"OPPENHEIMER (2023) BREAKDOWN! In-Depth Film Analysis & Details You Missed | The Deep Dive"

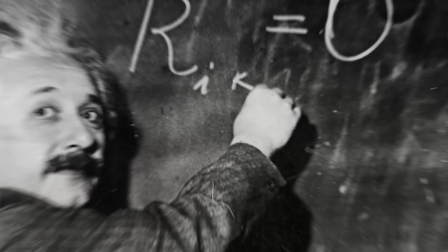[24:12]
And Oppie arrogantly says of his time and says that Einstein's theory of relativity, which was published in 1905, was incomplete for the quantum theories that they were using.
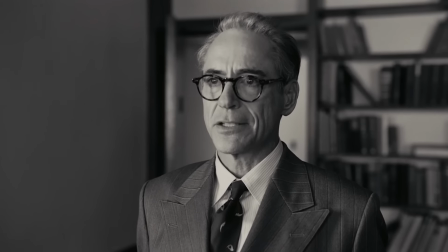[24:21]
And then Strauss quotes, God doesn't play dice,
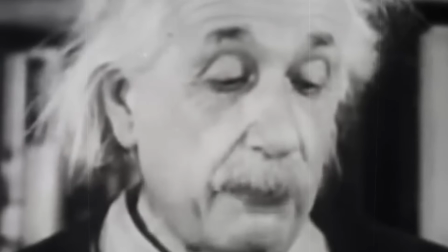[24:23]
signaling that he read Einstein's 1945 opinion of quantum theory and for all of its randomness and its embrace of chaos.
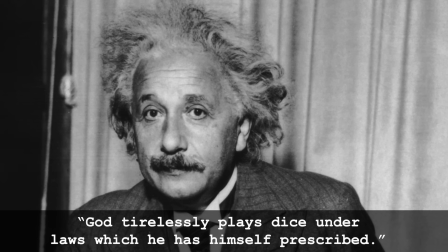[24:30]
And Einstein went on to write, God tirelessly plays dice under the laws which he has himself prescribed.
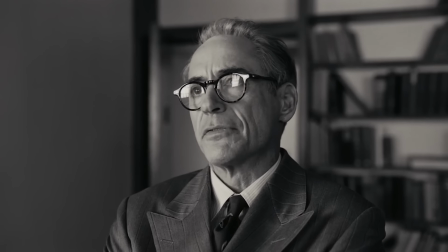[24:36]
So Strauss is essentially saying, oh, you think you're so high and mighty in your Jewishness?
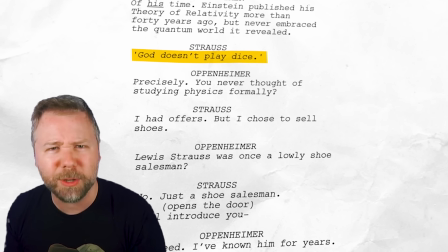[24:40]
I'm the one who's bringing God in this conversation and yeah i'm more of a jewish subscriber to einstein because he said this about your studies you heathen but oppie
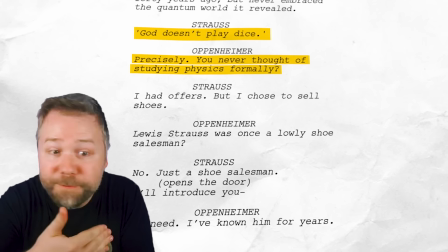[24:49]
just says precisely as in yeah einstein could only see so far that's why he said that but then oppie gets personal by pointing out
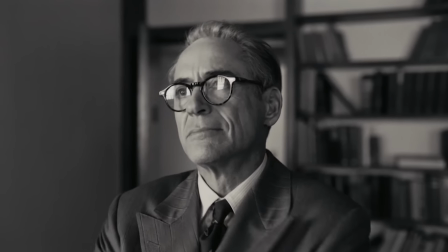[24:58]
that strass has never studied physics himself and then strass signals that hey i didn't have time to go into academia because i was selling
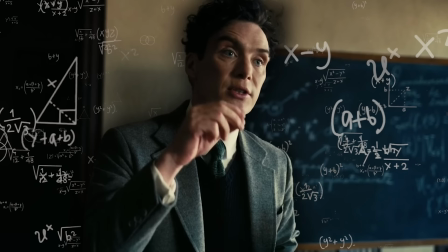[25:04]
shoes instead of being a lofty ivy league academic not realizing that Oppenheimer totally had a background in ranching in New Mexico.
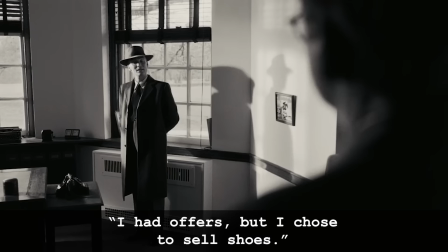[25:10] I had offers, but I chose to sell shoes. Louis Strauss was once a lowly shoe salesman.
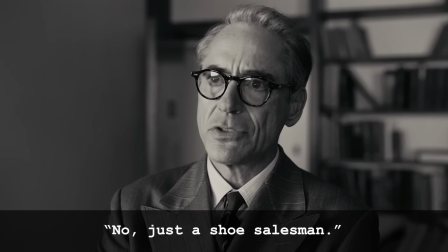[25:16] No, just a shoe salesman.
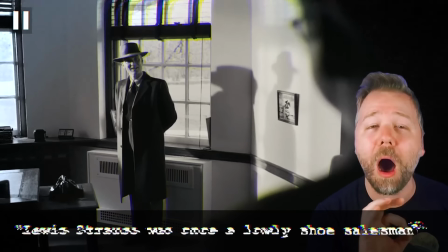[25:18]
Ah, notice how Oppie made sure to drag the vowel sound of ah and Strauss to again mock Strauss's code switching.
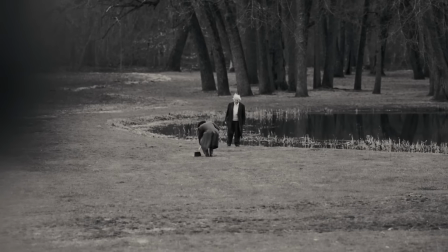[25:26]
Okay, so then we see the big moment. From a distance, Strauss witnessing Oppie picking up Einstein's hat, which he thinks is just a nice friendly gesture.
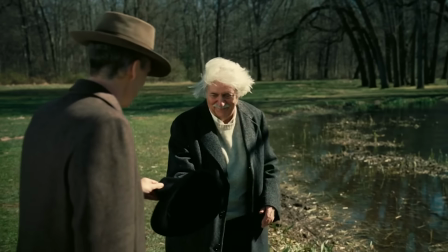[25:33]
But we find out later, it's the exact opposite.
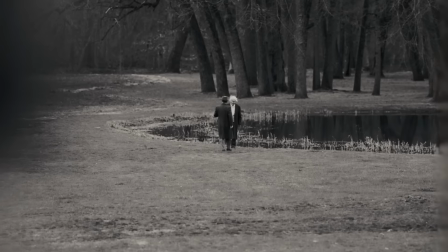[25:36]
And Edward Jennifer Lame does this fascinating cut to Strauss really sauntering toward them slowly across the lawn so that
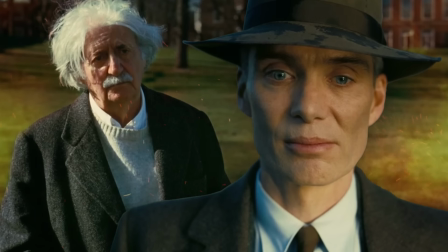[25:42]
we kind of cut past what happened in their full exchange really just to linger on Einstein frowning as he passes Strauss.
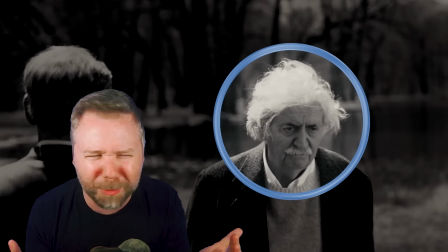[25:50]
Something that seems like it's the biggest thing in the world to Strauss but really it's like the least important part of that moment.
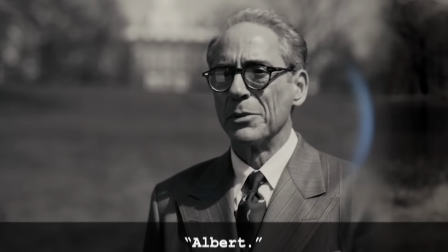[25:54] Albert.
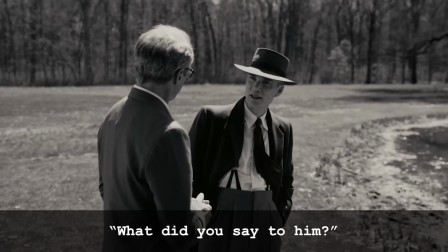[25:57] What did you say to him?
And even as Appi is trying to move the conversation on you can see Einstein's shrinking form framed between them
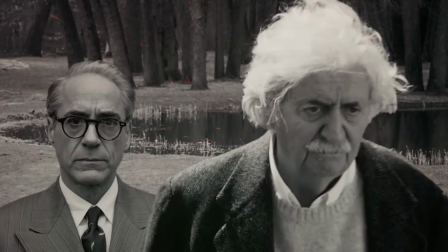[26:05]
in the background because Strauss cannot get over that little moment that clearly he made about himself.
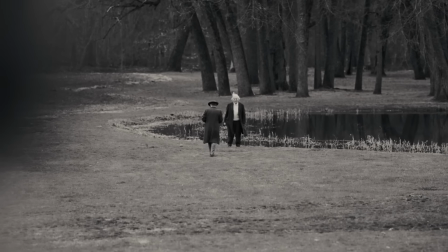[26:10]
But really, the hat was not a gentle thing between colleagues who respect each other. It was a seizure of power and authority.
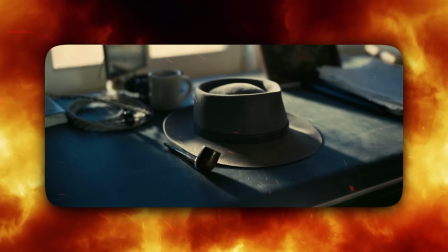[26:17]
That hat is a symbolic wardrobe item for Oppenheimer because his friend Ravi advises Oppenheimer
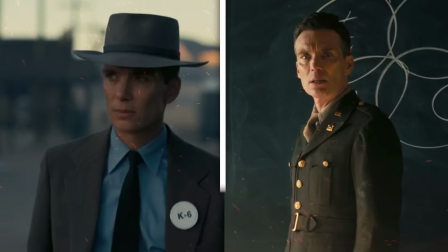[26:22]
to wear the hat at Los Alamos as the uniform of a scientist as opposed to a military man.
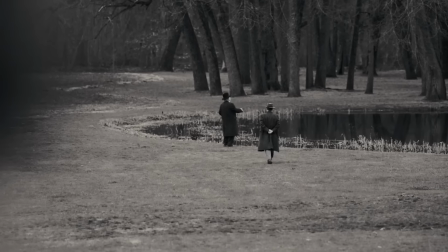[26:27]
And Oppenheimer rocks that hat as a statement piece ever since. Meanwhile, Einstein losing his hat from the wind and Avi picking it up for the old man represents
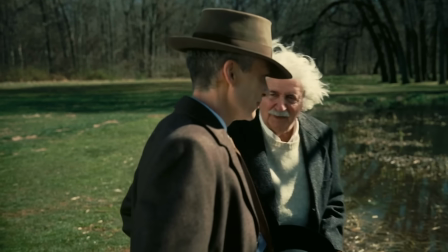[26:35]
Einstein losing his footing in the scientific community now that it is Oppenheimer's show. Really, there's a cinematic history to this gesture of having your hat blown off. Does Spielberg love to do this shot?
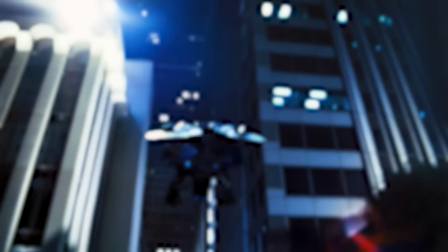[26:45]
Christopher Nolan did it himself in The Dark Knight Rises.
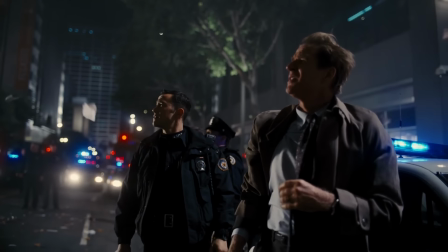[26:48]
Really, it's just a way of showing characters kind of blown away by circumstances that they are no longer in control of, like being blown away by an atomic blast.
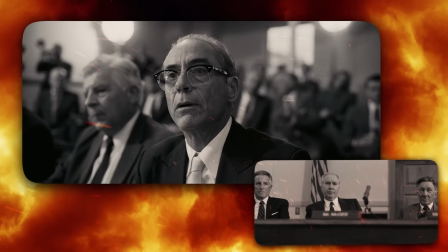[26:56]
So back in 1958, Strauss tells the committee that Oppie's left meanings hadn't worried him at first.
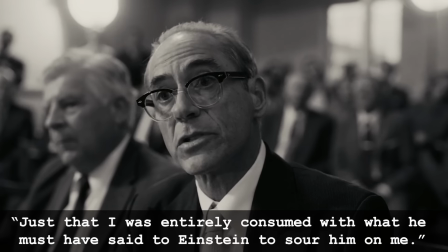[27:01] It was just that I was entirely consumed with what he must have said to Einstein to sour him on me.
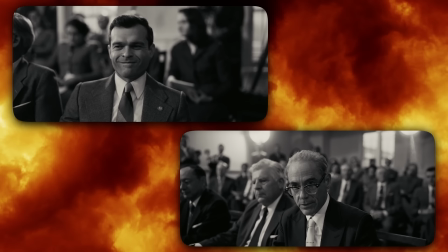[27:07]
Yeah, the room laughs because what a silly thing to worry about. But Strauss is telling the complete truth.
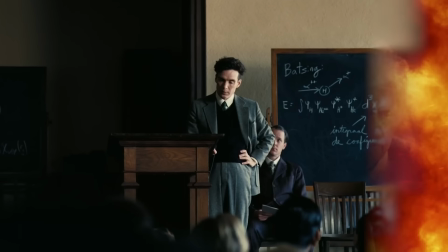[27:13]
That concern did fully consume him, even now. We flashback to Oppie in Holland, where he's met by Isidore Rabi, played by the wonderful David Krumholtz.
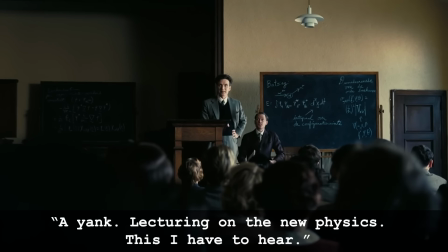[27:21] Hey, I'm lecturing on the new physics. This I have to hear. Hey, the bullsing tusnen alfa del chenein at home.
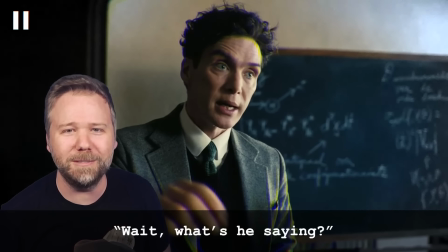[27:27] Wait, what's he saying?
So reportedly, the Dutch that Killian Murphy speaks here was first spoken by the movie's director of photography, Poit van Hoitema, who is Dutch and Swedish. And Killian just tried to repeat what he heard, but Dutch-speaking viewers watched this scene and could not make sense of what he was saying.
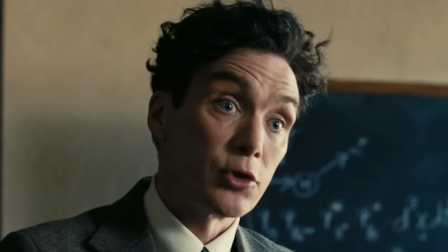[27:41]
Instead, it sounded more German, but if you listen closely, it does kind of sound like he's saying the words vision energy and hidden universe.
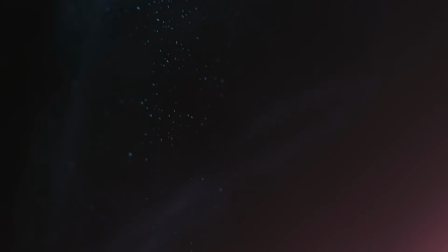[27:47]
Oppie gets distracted by rain on the train window as Nolan again spins light over it to form electron rings,
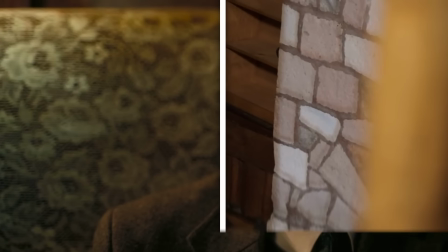[27:53]
and Oppie's seat vibrates from that projection effect we talked about, but Robbie offers him an orange.
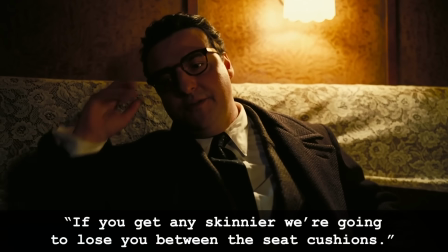[27:58] If we get any skinnier, we're going to lose you between the seat cushions.
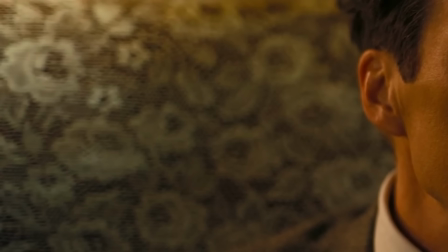[28:01]
Yeah, his seat is really vibrating from quantum energy, and Oppie's mind is sinking into this quantum universe.
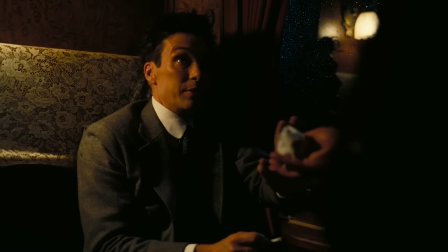[28:07]
But the offering of the orange is not only a kinder fruit to offer compared to, say,
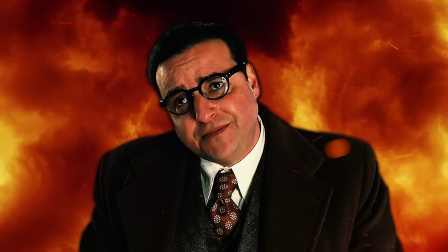[28:12]
a poisoned apple, but Robby as a whole represents Oppie's Jewish mother telling him what to eat, teasing him for not learning Yiddish,
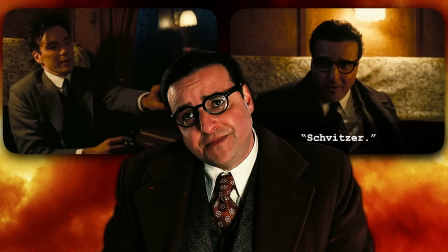[28:19]
and then just kind of sensing that something is dangerous here.